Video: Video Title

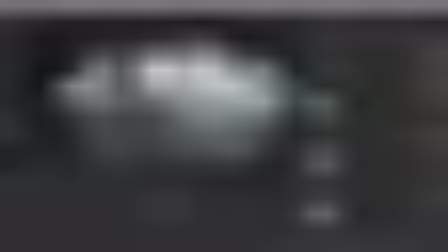16:03 And maybe let's put the gamma up. And now, in our shadows, let's increase the contrast a little bit.
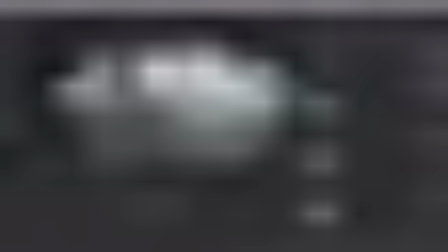16:18 okay and what we could do is in our highlights reduce the contrast a bit okay
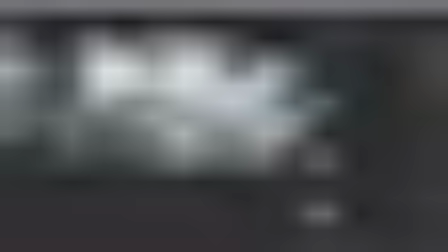16:25 so maybe not that much maybe let's go for 0.4 and let's decrease the gamma a little bit as well
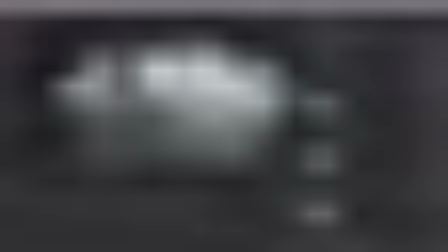16:42 okay lastly let's maybe increase the saturation a little bit.
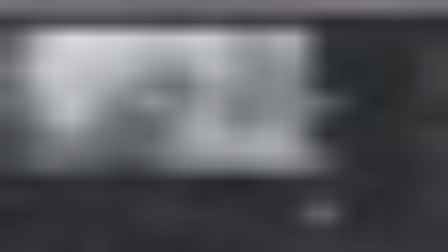16:56 Okay, so we're just making the colors pop a little bit more. So, before and after, and before and after.
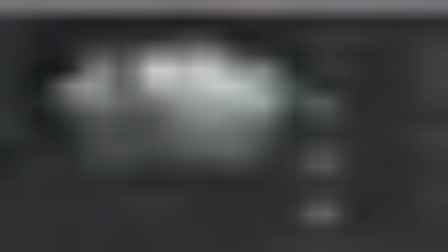17:06 So, it's a very subtle difference, but I think it makes for a slightly more impactful image. I think we could get rid of a little bit of the detail in the shadows, though.
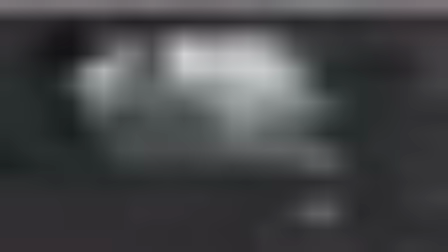17:18 I think in my concept I had it a little bit more, I guess, hazy in the shadows,
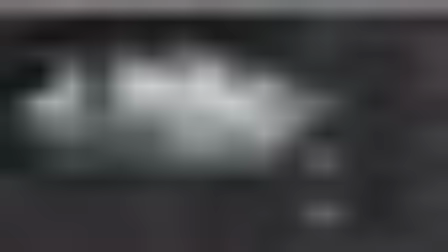17:24 not in terms of depth but just I kind of grayed out a lot of that detail to make it a
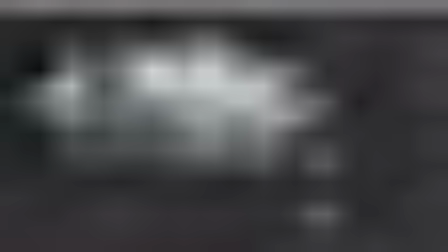17:29 little bit less attention-grabbing so what we could do is create a clump and in our clump let's maybe go
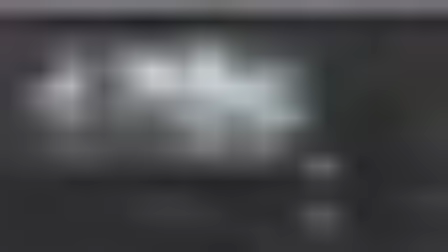17:49 for about this much and let's create a merge difference node and what we're going to do is we're going to take our original and our clamped image and we're going to split the difference and
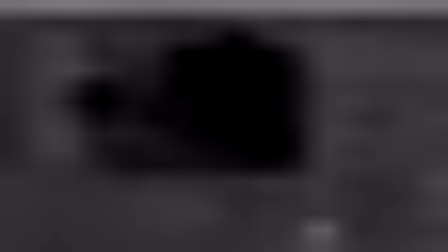18:08 what this does is this leaves us with the pixels that are different between the two images and the amount of difference is I guess subtracted between the two and what this does
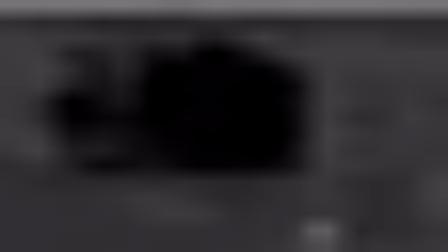18:19 is it gives us just these areas in the foreground that we clamped so now if we again merge and go to plug both of these
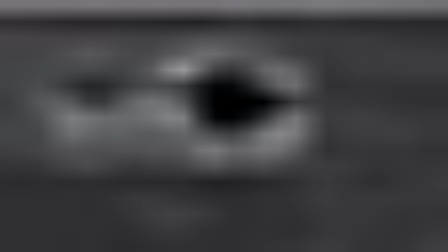18:33 in as over and oops that's not exactly what we want i think this is
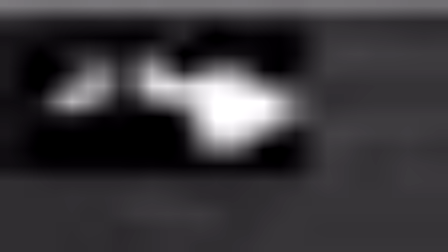18:39 because we now have an alpha in the difference so maybe let's
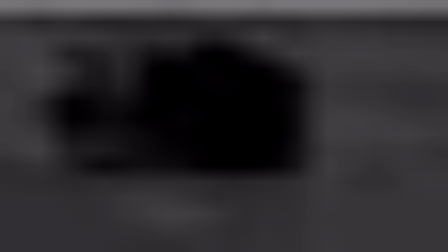18:45 have the channels be only rgb for both a and b so now we don't have an alpha And if we merge this over,
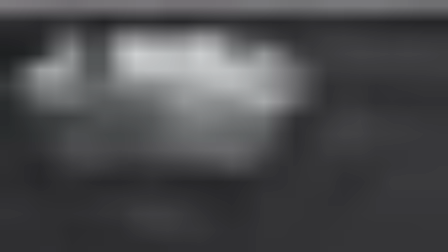18:54 we're able to just get this clamp as a nice separate element here.
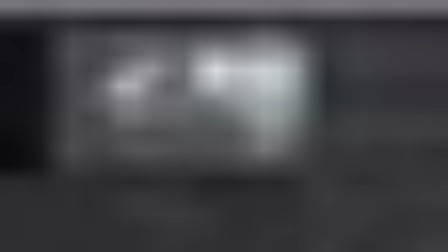19:00 And it's very easy to enable and disable and control exactly how much we want of it. So let's here in the properties of our merge, reduce this effect that we are getting.
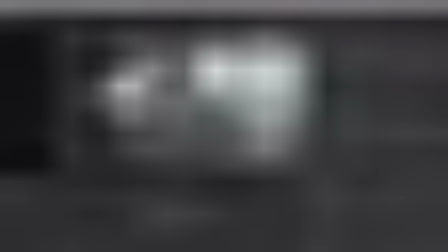19:13 And maybe let's just drop it down to something very slight,
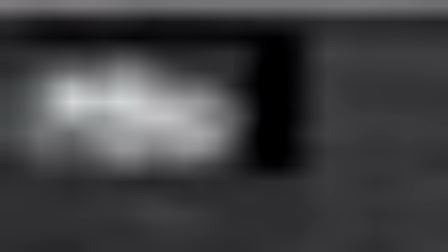19:17 just have a little bit of this evening out of these shadow areas and
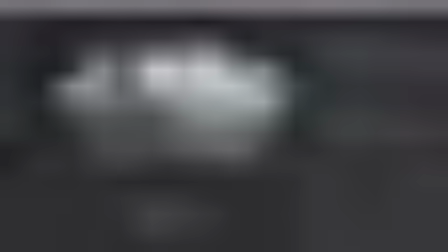19:24 maybe let's add another color correct and let's just have a look at in our shadows
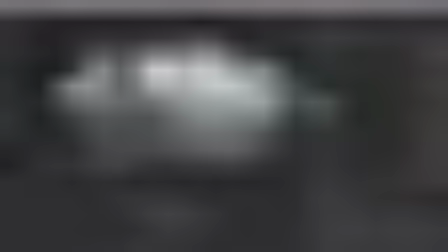19:36 reducing the blues a little bit and increasing the reds maybe the greens a tiny bit and the reds a little bit more okay
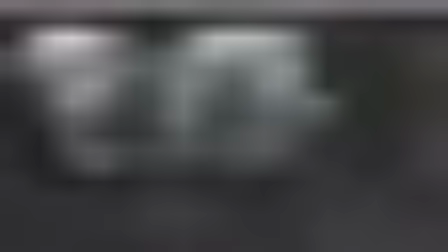19:54 so now we are getting this warmer glow in the shadows and I think it helps balance out the image against
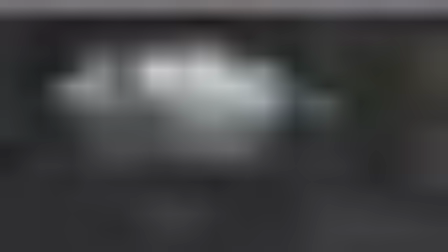19:59 this sort of really cool light spilling from the background so maybe this is a little bit much we could just reduce it slightly maybe okay
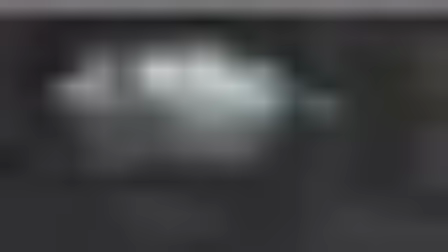20:17 maybe this much and maybe Maybe even in the mid-tones, let's go into our gain, and let's increase this by just a little bit,
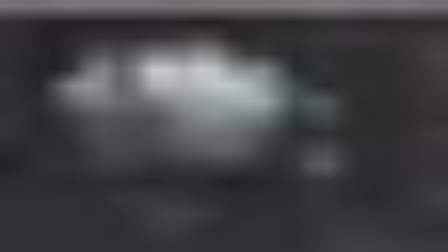maybe a little bit in the green, like so.
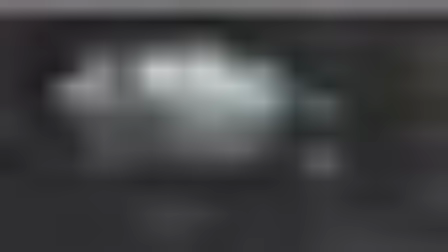20:42 So now I feel like we're getting a nice mix of some reds and some greens and some blues, and I think they kind of balance each other out quite nicely. We have other primary colors such as, well, not quite primary, yellow. So, and yeah, I personally like it, but feel free to do your grading whatever way you want.
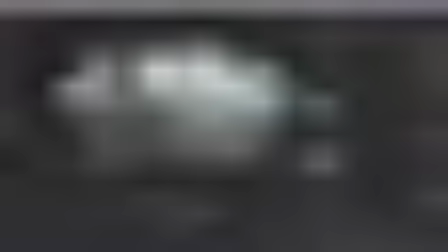21:02 But hopefully this shows a couple of different techniques that you can use in your own work. So let's set up a couple more effects. And we're going to try to do a render of the sequence and just see if there are any other fixes to be made before we call it final.
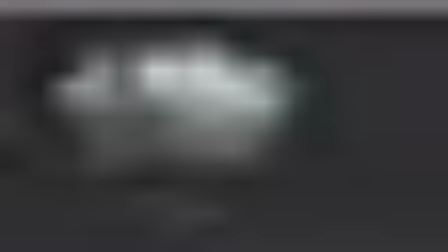21:17 So what I'm going to do next is I'll create a God Raise node. and with this we are going to create chromatic aberration and I'd say it's a much better way than in Nuke than doing it in Photoshop because
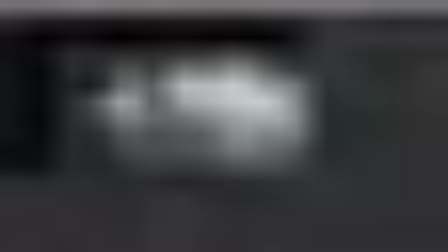21:31 you get to do whatever else you want underneath and this is not destructive and we can turn it off whenever you want and we don't have to
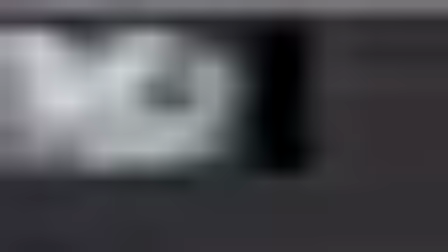21:40 bake down our whole image. So let's go somewhere to the edge where we will be able to see the effect the most
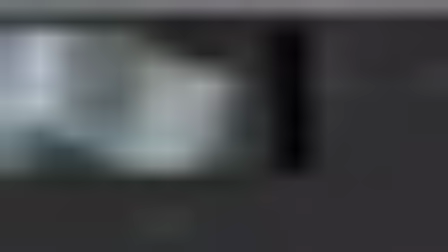21:48 and what we're going to do is for the channels let's just select RGB and let's disable the green and now what we're going to do is scale up and so you see this is a very
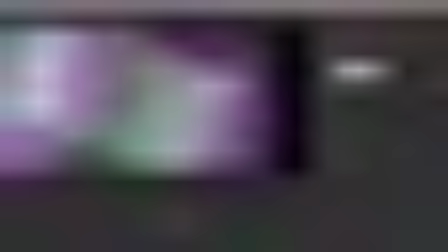22:04 extreme amount and we are getting the chromatic aberration effect just much much much stronger
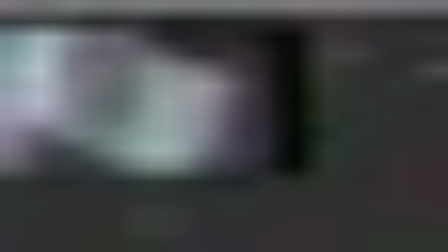22:09 than we want it to be so let's maybe do a little bit less a little bit less okay yeah something like
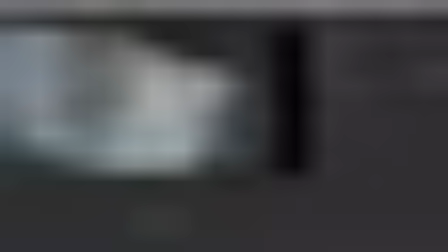22:19 that so we have
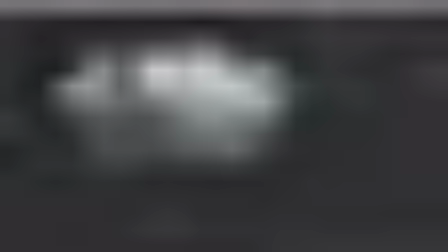22:21 a little bit of an effect but if we view our image zoomed out it's quite invisible and it should be you don't want to have your image become very very chromatic aberrationy i guess because then it just distracts from the story you're trying to tell and the i guess
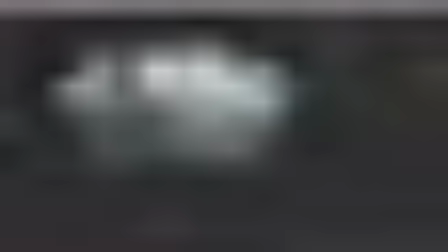22:39 view that you're trying to show, I think. So let's just keep it very subtle,
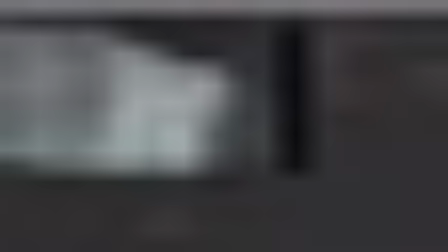22:45 but it's a nice little photographic element that hopefully adds some realism to our image.
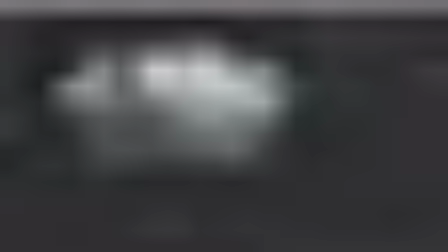22:53 And having done this, I'll, I guess for now at least, create a version of the image which will be half the scale.